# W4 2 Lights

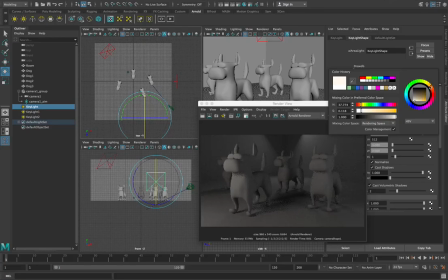(16:25)
Okay, and you can see the effect that's having. Like, I only put a tiny little bit of orange into it. It has quite a big effect. The reason I'm putting orange into this light source is that it warms my scene. It's not quite as stark and grey as it was before.
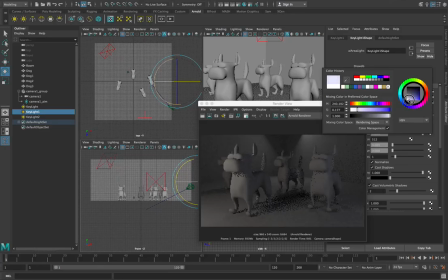(16:39)
And we can counteract that orange that's in there a little bit by adding in a complementary opposite color for the shadow areas. So we'll add a little bit of purpley blue in here.
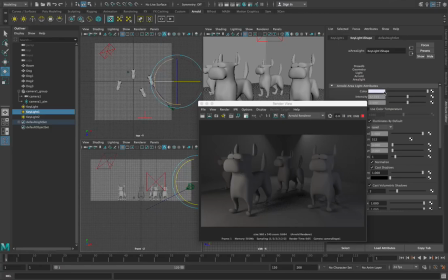(16:52)
And again, just a little bit. But what it does here is it makes our shadowed areas lit slightly with a slightly blue color. So we've got a slightly orange color at the front, a slightly blue color to the side. Notice how subtle it is.
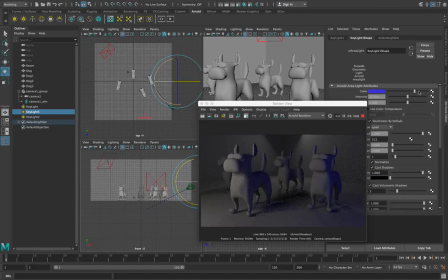(17:06)
If we go too far, if we go all the way up here, it's just like it's over the top, it's too theatrical. And then there might be times when you want to do this, but generally speaking, we want to keep this kind of subtle in here, right? So we're gonna like not have it too bright, not have it too saturated, keep it right down here like this.
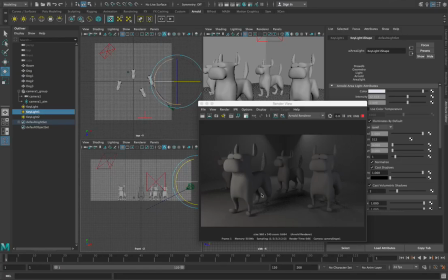(17:26)
So we've just got a hint of blue in that scene there. Okay, so that's a three-point lighting setup. So we've gone through
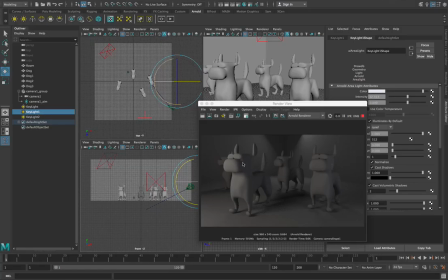(17:39)
a sky dome light and a physical skylight, and now we've used a three-point lighting setup with area lights. The next thing we're going to do is we're going to take these from boring gray objects, and we're going to start putting some materials on them.